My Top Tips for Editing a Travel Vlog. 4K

On this video, I'm going to take you through my editing workflow and show you the steps I take to create a high quality travel vlog. I started making films at the age of 11, and in those days it really was working with film, and the editing process involved taking 8mm wide strips of film, slicing it up, grinding the edges and sticking them together with special film cement. Then came videotape, but editing a video signal from tape required some very complicated and expensive equipment to synchronize all the video signals together. These days I can do far more on my iPhone than I could do with a whole room full of very expensive equipment, and in much higher quality.
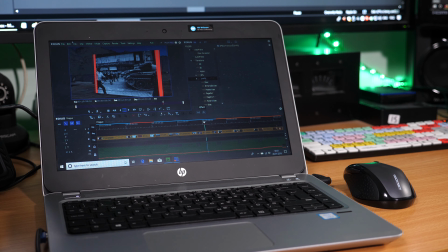(0:49)
Nowadays, with digital video, editing can be very low cost, but it still requires some good technique and a lot of effort to make your finished film stand out above the rest. In my work, I often get to film something and then edit it,
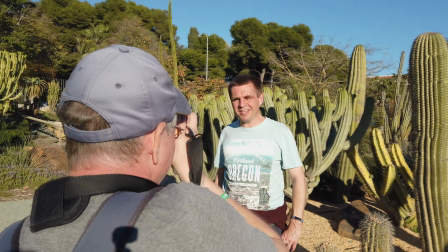(1:04)
and as an editor, it really helps to know what's been shot already.
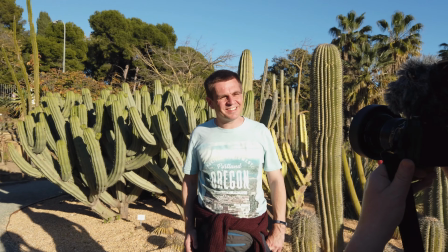(1:09)
But also, when filming, it puts me in more control to make sure that I get the shots that I need with a view to how I'm going to edit it together later.
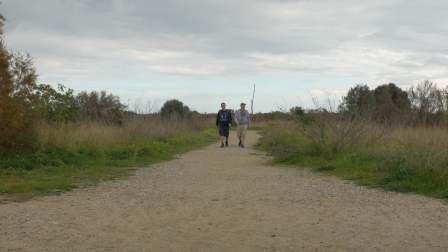(1:20)
Here I'm setting up the camera to get a shot of us walking into the scene. So even with something like one of my travel vlogs, I'm often thinking about the finished edit long before I've even set off travelling. When it comes to filming, I'm generally thinking about building a sequence that tells a story and
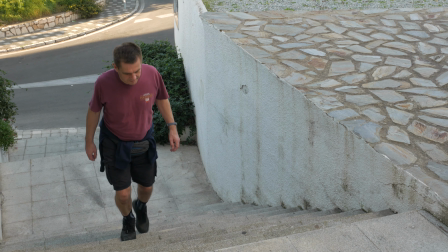(1:46)
making sure that I get all the shots that I need to help me build that meaningful sequence back in the edit. So what does that mean? Well, let's take a look at a typical sequence.
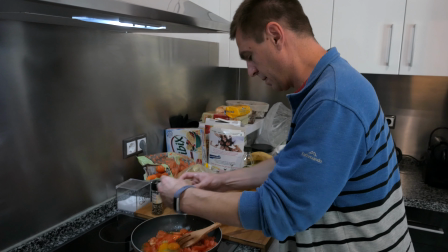(1:57)
I'll probably start with an establishing shot, a big wide shot that shows where we are.
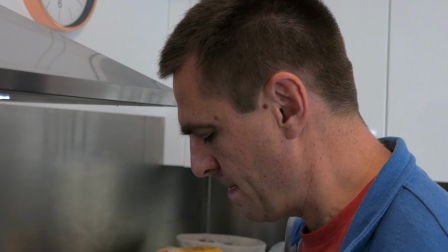(2:03)
Then I'll be moving in a bit closer to identify the subjects and what they're doing. Then I'll be going in even closer in more detail, cutting backwards and forwards, revealing what's happening and moving the story along.
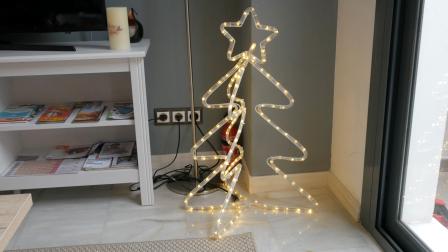(2:18)
Here is an example. I start with a wide shot showing us opening presents on Christmas Day.
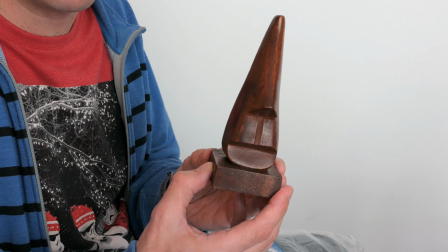(2:25)
I cut into Chris opening a present and revealing a strange object.
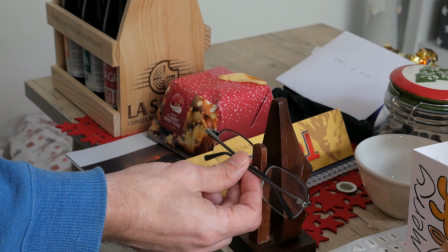(2:29) What is that?
Then onto a close-up showing what the object is for.
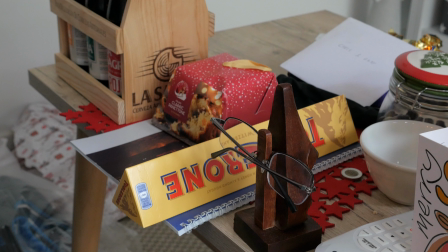(2:34)
In those 3 shots, the viewer gets to understand that Chris is opening his Christmas presents,
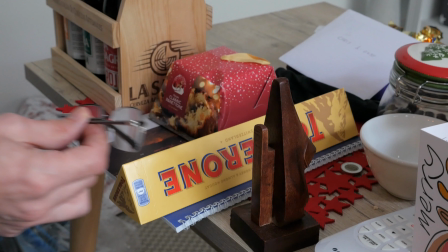(2:39)
getting puzzled by the object, but revealing it's for holding his glasses. To a large extent, the whole film is made up of a sequence of sequences, telling the story of our whole trip without much superfluous footage to bore the viewer.
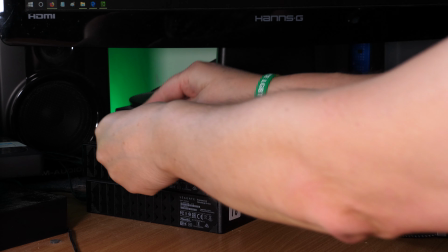(2:55)
Once back at the edit suite, my first job is to write protect the card for safety and then copy the footage onto my computer.
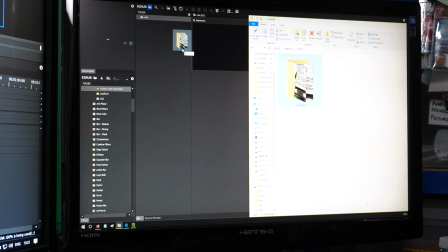(3:04)
Once ingested, I'll do a bit of organisation, putting things in folders and naming them.
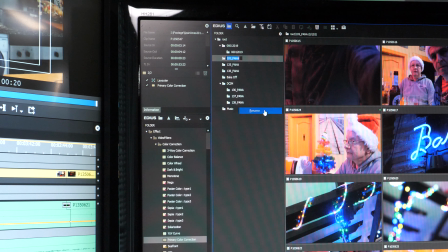(3:10)
That may take a few minutes, but it'll save a lot of time in the long run.
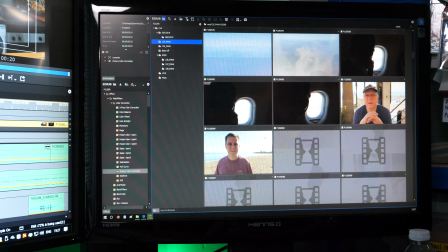(3:16)
Having looked through the footage, I'll start making some notes on the running order. That may not always be in chronological order, although with something like a travel vlog, it does help to avoid continuity issues.
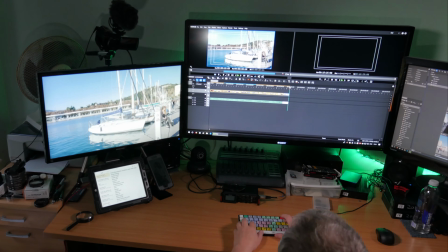(3:28)
I'll start laying shots down on the timeline, looking for the best take or the best part of a take,
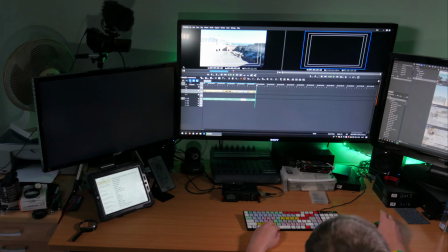(3:34)
and here I'll often work backwards, as the best take is often, but not always, the last one that we shot.
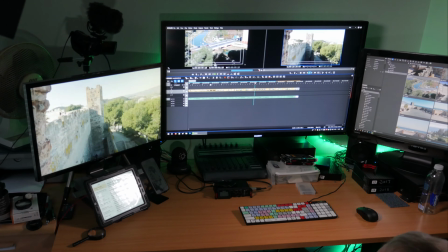(3:40)
This is the first rough cut and starts to give me a feel for the overall film. Are some sections too long or too short? How's the pacing and the overall story arc?
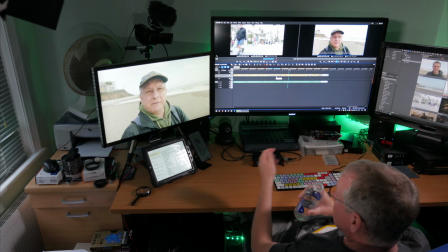(3:52)
Next, I'll start to trim and finesse those clips down to get a nice flow going.
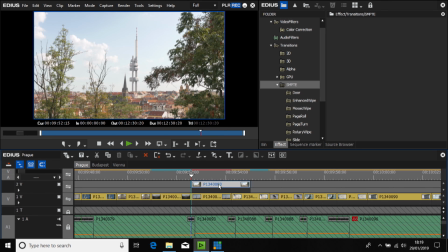(3:57)
Always remembering that in most cases, less is more.